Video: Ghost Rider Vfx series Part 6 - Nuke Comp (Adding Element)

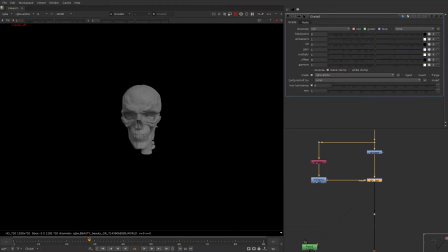[8:22]
and so this is in red channel, so I'll just tell my grade node to take RGB red from the shuffle node. So this what the new gonna do is just take this mat from the red channel, and I'll just gonna decide it, sorry,
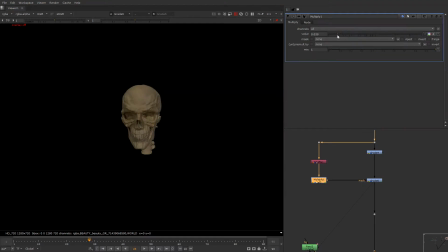[8:41]
darken this area so that we can have uh, kind of volume to our skull.
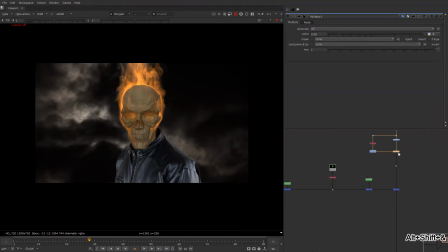[8:52]
So now we see that we have a kind of volume to our skull, which is good. Like this was completely flat, now there is a volume to our skull. And it's too saturated, but we can we'll look at that thing later on. So let's just add some few elements as well, which is this fire,
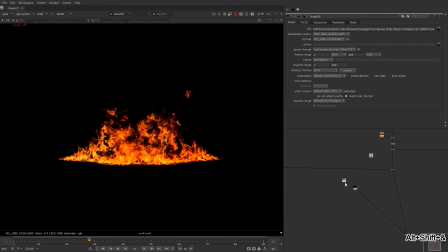[9:12]
or just for now we'll just add smoke, which is this.
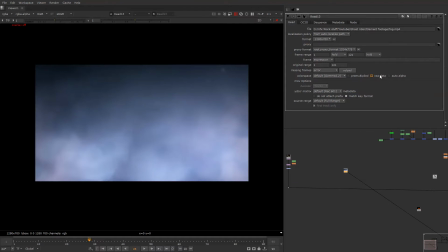[9:17]
So what I'm gonna do, just raw data, or else leave it this way only. First thing, reformat and deset this completely, because I don't want any blue to come from the like saturation that it should carry.
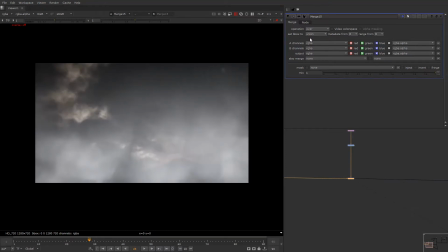[9:34]
And I'll call up place it over here as a screen in our BG, and we'll just
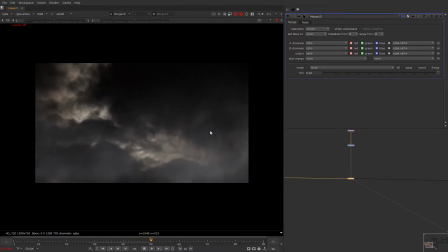[9:42]
look at the performance, which is this. So we have a smoke which is going in good direction, and it's going slightly it's too fast. So I'll just add a retime and make it slightly slow.
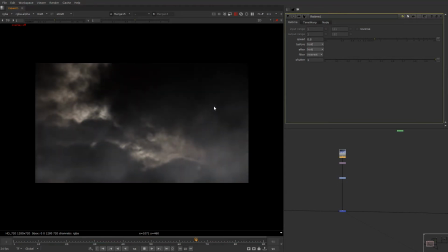slightly yeah, this much would be much better, and we're gonna add some contrast to our smoke so that the region is much better.
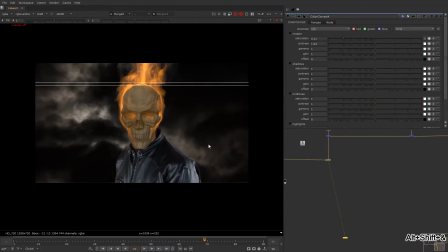[10:20]
And now we're gonna check it over here in our comp.
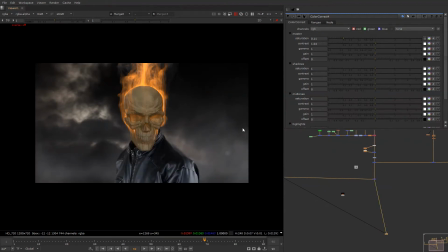[10:25]
So definitely smokes plays a good role over here, so it adds some kind of texture, and there's something behind to our comp which is there's a difference, there is something in the middle between the FG BG.
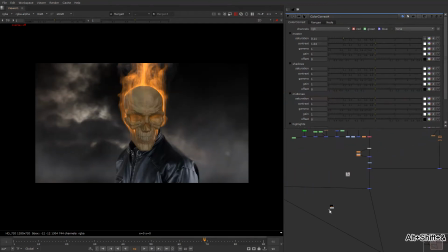[10:40]
Okay, so we have fire, so what we're gonna do is just match the, just a second,
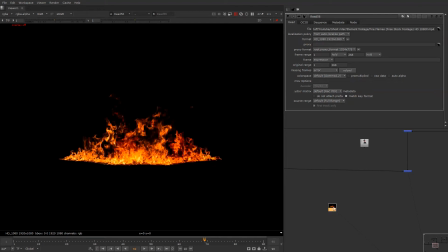[10:48]
raw data, we'll keep it this way only, and we'll add a fire in front layer.
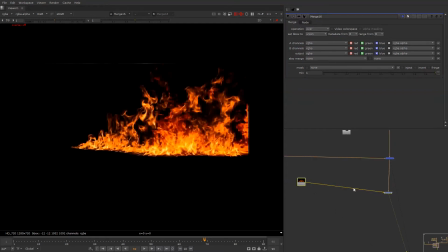[10:56]
Let me just show you quickly and reformat this as well,
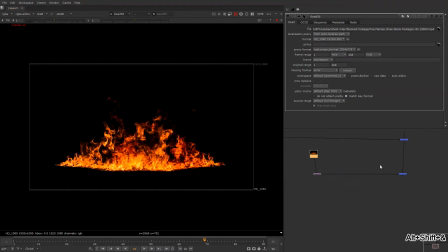[11:03]
or else we'll keep it this way only because it's HD. I will keep it this way, or we can do a reformat if needed.
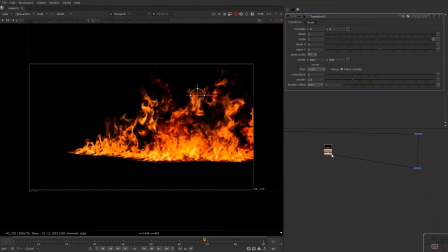[11:13]
We'll take this, and of course we need to add a keyer so that it has an alpha.
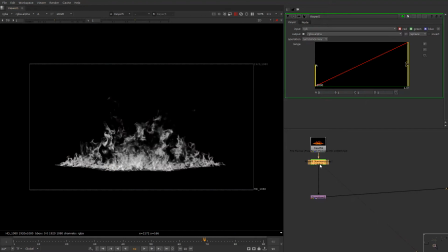[11:18]
When you add a keyer, so what it gonna do, it's just gonna add a alpha to your image properly.
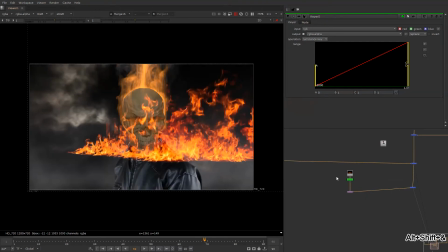[11:27]
So this is adding our alpha right now.
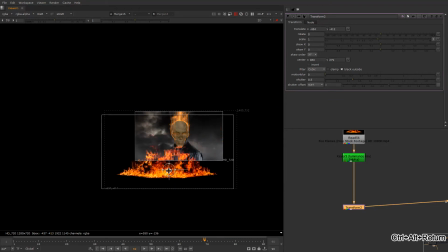[11:30]
We'll take this and place it somewhere here so that we have something in front like this. And similarly I'm just gonna add in the on this part also, which I'm gonna screen,
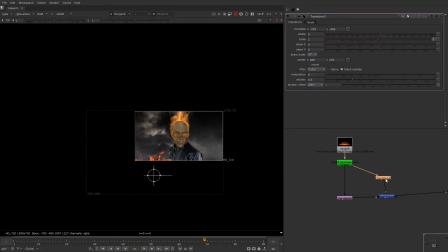and something over here as well.
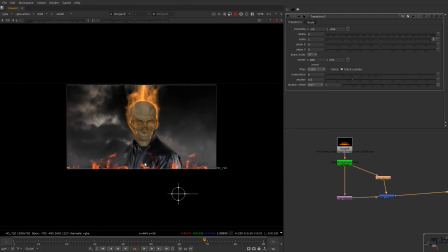[11:56]
So we have fire in front as well, so make it look give a cinematic look, which gonna help us. So I'll just crop this to make it look good to for the bonding box.
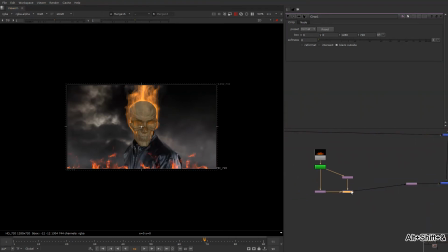[12:11]
And we have added the fire, and we need to defocus it because it's in the front of the camera. So what we're gonna do is just take a defocus, and we'll add defocus to them, which would be really good.
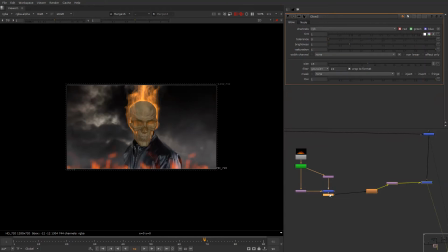[12:24]
And we're gonna add a glow as well, which would be slightly bigger,